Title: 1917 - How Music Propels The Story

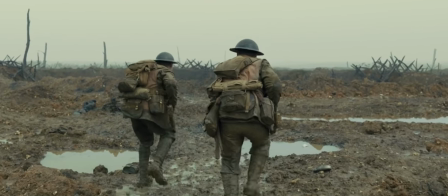4:05 The electronic drone remains, but we now hear a new repeating piano figure,
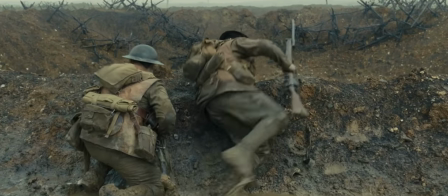4:11 with a sequence of two 2-4 bars and one bar of 3-4.
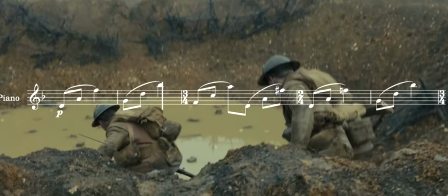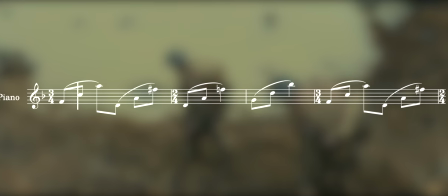4:20 It's harmonically unsettled, alternating between D minor and D major, but with that third bar of 3-4,
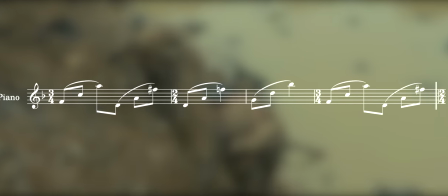4:26 the music feels as though it's tripping over itself, physically pushing it and our protagonists forward.
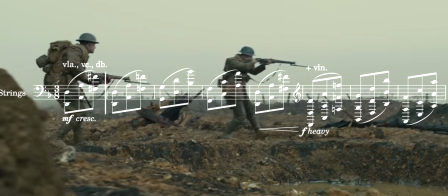4:34 As they rise out of the crater and make their way towards the German trenches, this idea is taken over by strings and a dulcimer.
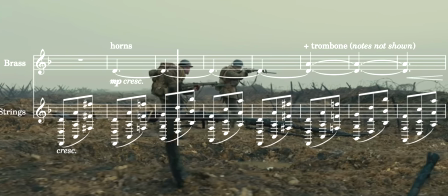4:44 Grass chords then appear in the middle of the texture, adding to the harmonic weight of the sound and giving it an aggressive, biting quality.
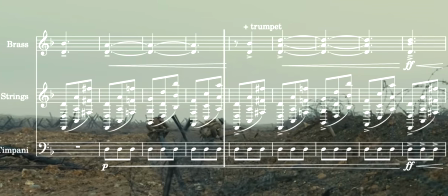4:54 This is the first time that the score has really opened up. It's the first time when we really question whether or not they're going to make it.
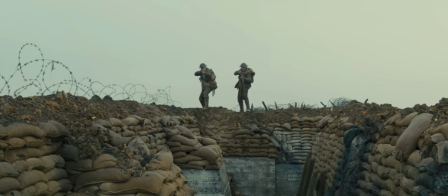5:05 This sequence is a perfect example of how the score builds and curates tension.
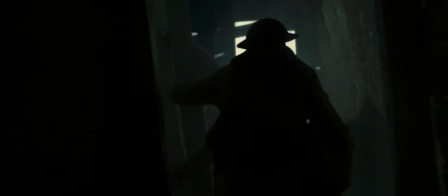5:11 But the score is not just there to build tension, it's also there to relieve it.
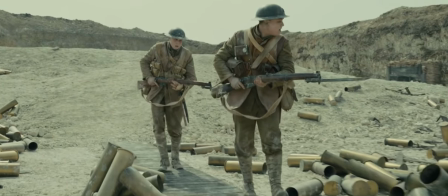5:17 After they escape from the German trenches and as they make their way towards Acouste, we hear the first real moment of softness in the music.
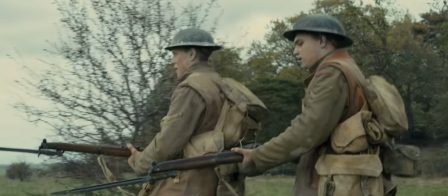5:25 Warm strings accompany Blake and Schofield's conversation and we eventually hear these quiet,
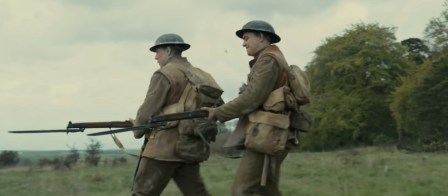5:32 modal piano chords as they begin to talk about their lives before the journey that brought them together.
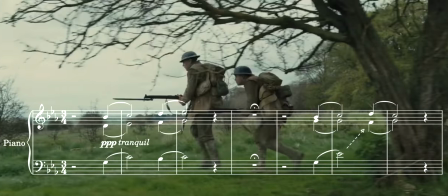5:43 A moment of lightness, or at least calm, mirrored in the music.
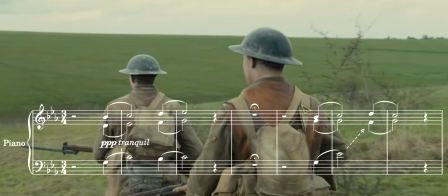5:48 The tense electronic drones of the trenches turned into hushed and introspective sounds of friendship and recollection.
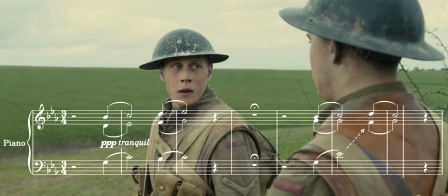5:57 I hated it. I hated it.
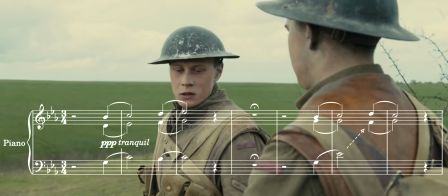5:59 In retrospect, this music seems to be resetting us emotionally for what is going to happen next.
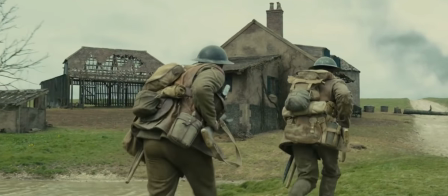6:09 The tension rises as Blake and Schofield explore the farmhouse, but despite not finding anything,
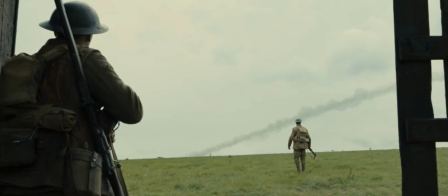6:16 the tension in the music doesn't subside, continuing to maintain and build the intensity.
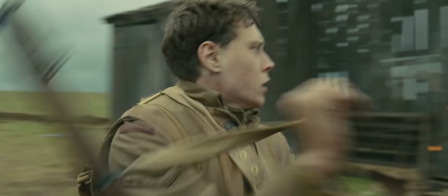6:24 For Schofield, Blake's death comes completely out of nowhere,
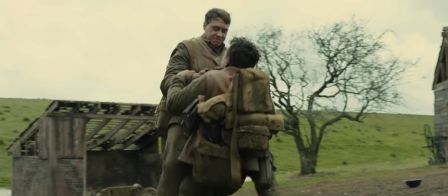6:29 but for us, it feels like dramatic irony, foreshadowed by the music.
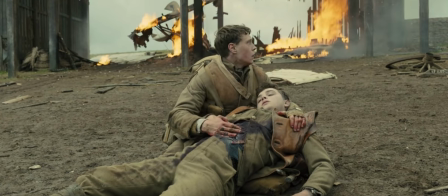6:39 As Blake lies in Schofield's arms, the electronic drones continue, but they now feel different somehow.
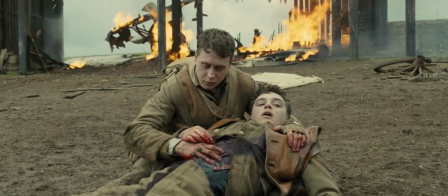6:46 Instead of being full of tension and movement, the music feels stationary, locked in position,
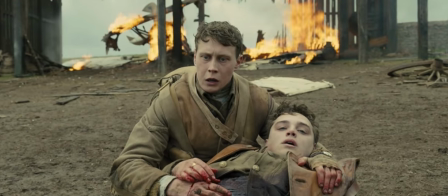6:55 with only a shallow pulse keeping it alive, holding us on an in-breath.
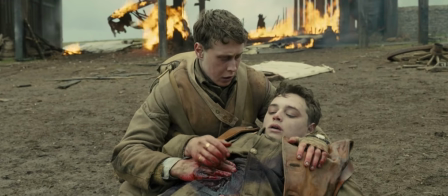7:03 I've been hit!
Up until this point, this had been Blake's story.
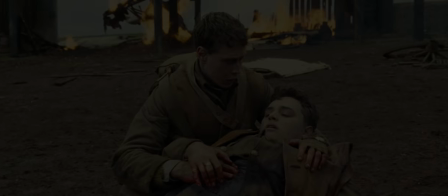7:10 Schofield was a passenger, reluctant to engage or care about the journey.
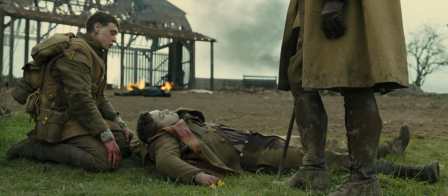7:15 But this is his story now, and with this shift in framing, the music now changes.
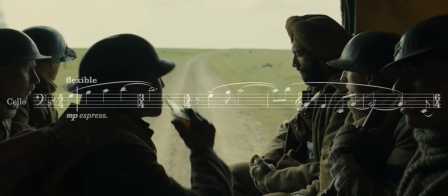7:22 Although we don't hear anything for the moments after Blake's death, as Schofield begins to recall his story to the soldiers that found him,
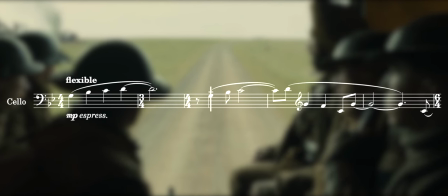7:30 and as he begins to realize what's happened, we hear one of the most tender moments in the score.
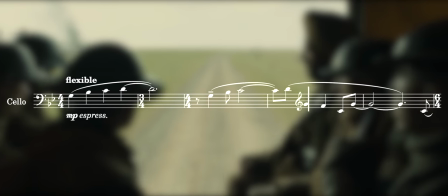7:36 A solo cello laments Blake's death,
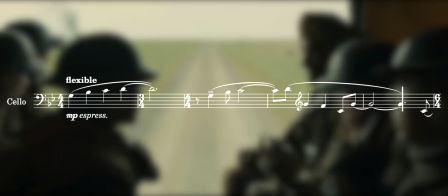7:40 an expression of anger and loss, felt internally, but heard through the school.
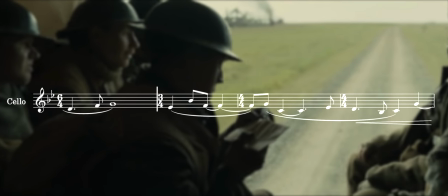7:48 This is his music now.
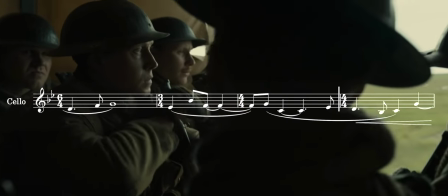7:50 And from this point onwards, not only seems to be tied to his emotional state, but also seems to be actively pushing him forwards.
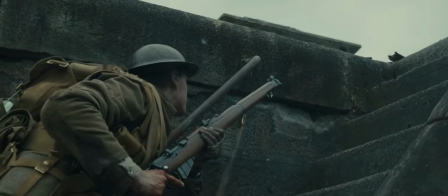8:02 Schofield heads off by himself, and after a tense encounter with a German soldier, he's knocked out.